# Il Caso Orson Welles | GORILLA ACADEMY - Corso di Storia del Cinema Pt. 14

Ecco con Orson Welles, dimenticatevi tutto questo. Il nostro, infatti, utilizza la cosiddetta profondità di campo.
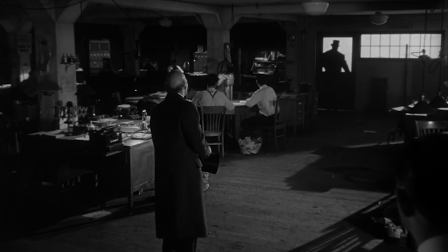263s
Prendendo spunto da alcune scene del cinema di John Ford, Orson sceglie di strutturare le sue scene su più piani.
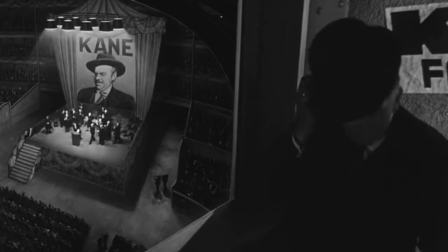271s
Anche lo sfondo diventa vivo, importante e parte integrante della scena.
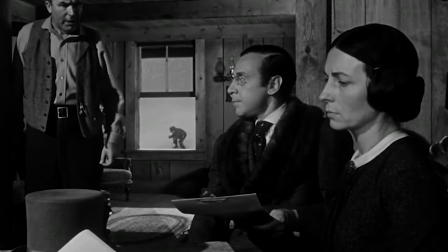276s
Sullo sfondo potrebbe muoversi l'oggetto dei discorsi dei protagonisti in primo piano,
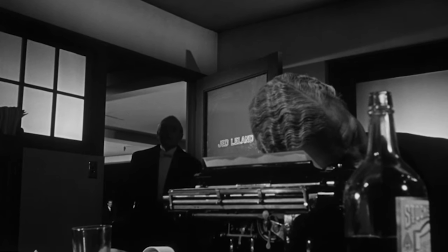281s
oppure potrebbe fare la sua comparsa un personaggio importante e inaspettato in quel momento.
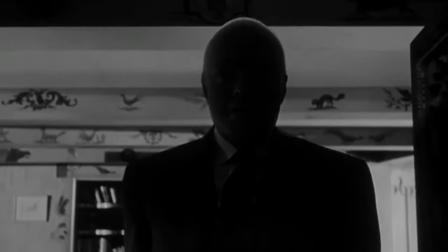286s
I campi welsiani sono poi lunghi, spesso veri e propri piani sequenza che quindi eliminano il montaggio.
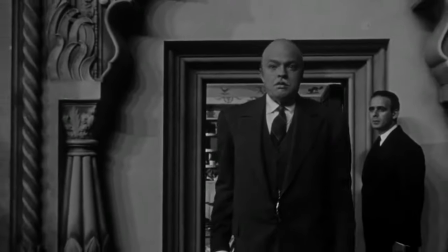293s
Fanno percepire il movimento e quindi la camera agli spettatori,
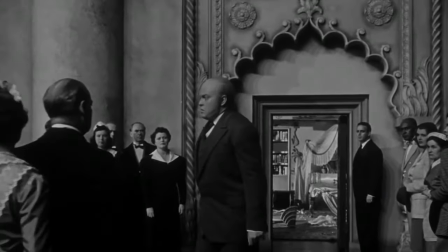297s
ma gli permettono anche di vivere la scena con il tempo della realtà, passo passo, senza mai abbandonare i personaggi.
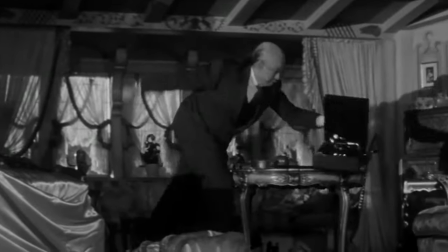304s
Dopo Orson Welles il piano sequenza e la profondità di campo, usati tantissimo nel cinema delle origini, tornano di moda.
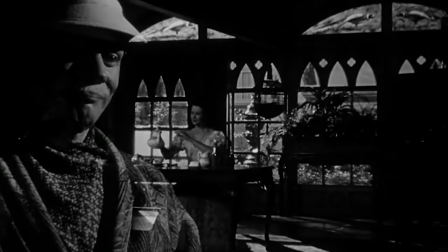311s
Sono di nuovo una scelta registica valida, dinamica, moderna, in totale contrasto con le regole della Hollywood classica.
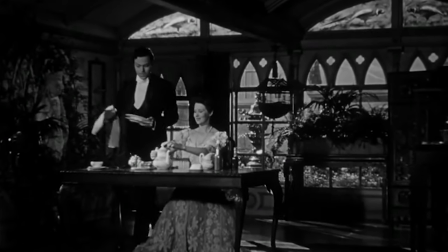319s
Ora potete capire il motivo del suo fallimento al botteghino.
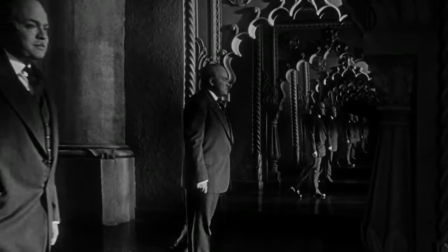323s
Per gli spettatori dell'epoca, guardare Quarto Potere era come guardare un oggetto alieno, inaspettato, mai visto e oltretutto di difficile comprensione.
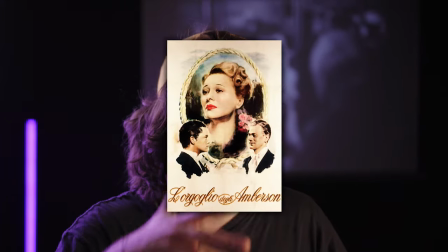332s
Dopo Quarto Potere, Orson fece soltanto più un film con la RKO, L'orgoglio degli Emberson, e soltanto più un film ad Hollywood, La Signora di Shanghai. Dopo il 1948 fu cacciato da Los Angeles, bollato come autore maledetto perché flopava sempre e continuò la sua carriera in Europa fino alla sua morte nel 1985, non prima però di aver ricevuto l'Oscar alla carriera nel 1971. Esattamente 30 anni dopo quarto potere quindi la Hollywood che così tanto selvaggiamente l'aveva rifiutato fu costretta a riconoscere la sua grandezza. prossima settimana Hitchcock un altro caso autoriale a martedì